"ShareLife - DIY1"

Now, I could be talking to the camera and still be on the left side of
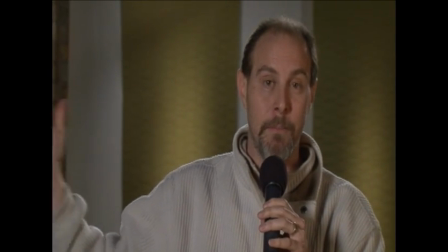253s
the frame, or I can be talking to the camera on the right side of the frame. But what you don't want to do is that if I'm looking to this side,
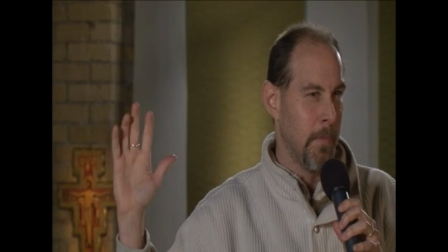259s
you don't want to have space on this side because that looks, you could probably get away with it, but it looks a little strange.
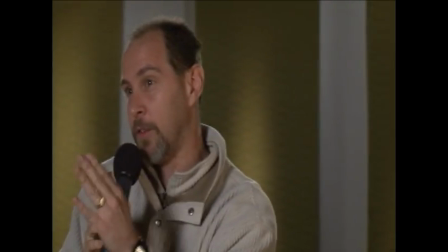264s
And the same thing, if I'm looking this way, you don't want to frame it this way. And if you have 2 people talking to each other, make sure that one person is looking to this side and you have space on this side. The other person has to be looking to this side so that it looks like they're talking to each other. Otherwise, it looks like they're both looking to the same side.
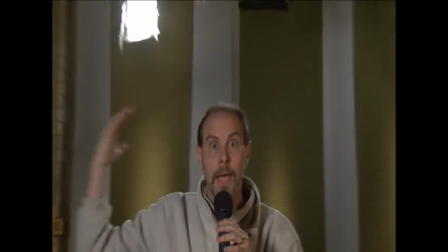280s
So remember framing, not too much headroom, and make sure that you have some space either on one side or the other. One other thing you got to make sure you're doing when you're framing your shot is to make sure that you're in focus. A lot of times the camera, especially if you're using an automatic camera,
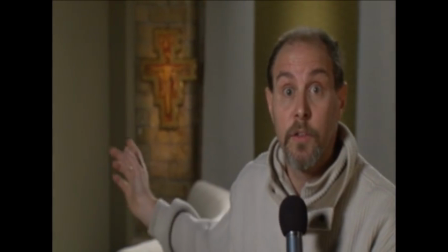297s
you put it on auto and the camera is just going to focus on whatever. let's say that the camera is focused on the cross behind me. So
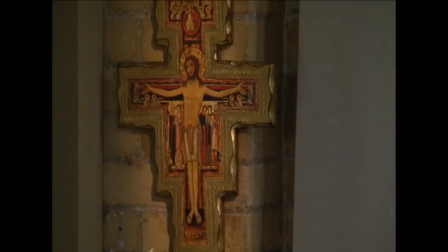304s
Now this is really obvious because I'm really far away from the cross, so it's really obvious that I'm not in focus. But if I was sitting closer to the cross, you might not notice that I'm slightly out of focus and it's the cross that it's in focus. You want to make sure that your subject is in focus. So the way to do this is you zoom in, go really tight into the eye or the cheek or somewhere and focus there.
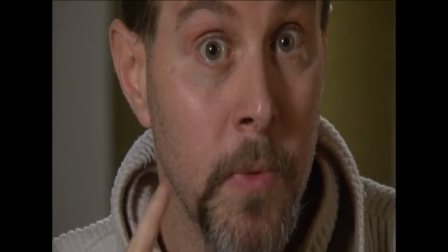324s
Don't do this on auto. Make sure the camera's on manual. Focus it manually and then leave it on manual. And when you pull out, then the camera will stay focused on your subject where you focused and not on the background. One last thing you need to look at when you're looking at framing your shot is you got to see what's behind the person you're filming. So you got to make sure that you're not filming in front of,
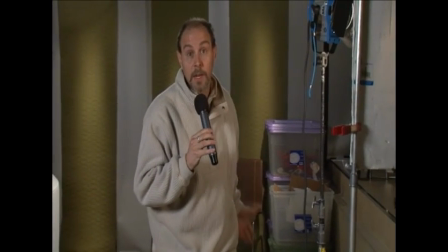345s
unless you're talking about boxes, that you're not standing in front of boxes or a dumpster or garbage,
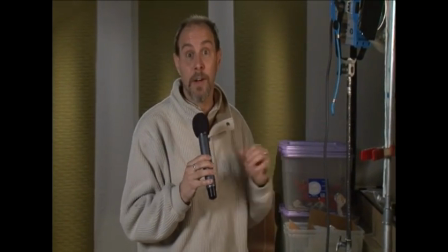351s
or that there's a sign behind you with distracting letters, or sometimes people, they're standing too close to a pole,
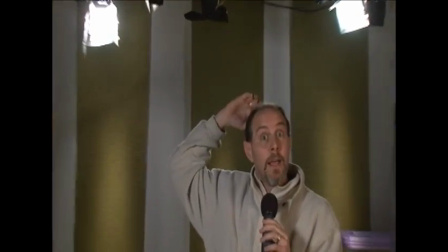358s
or sometimes there's a lamp pole behind your head and it looks like the pole is sticking out of the back of your head. So you got to make sure, you got to look around, make sure that you're in a place that's not distracting.
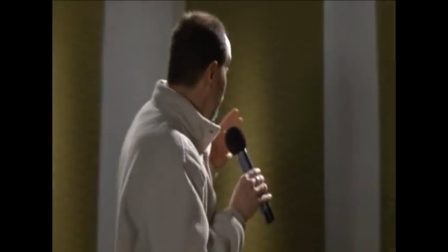370s
You also don't want to be too close to your background. Okay, a lot of times people they'll find a background and it's a nice wall and they light it and it looks nice, but it's too close to the background. You want to have some distance, not just between your subject and the background,
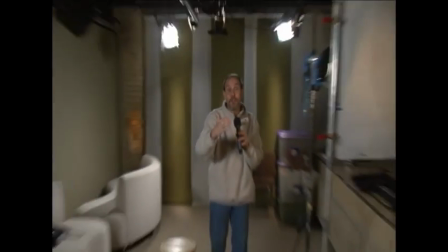387s
but some distance between the camera and the subject so you can create a little bit of depth and it looks really nice.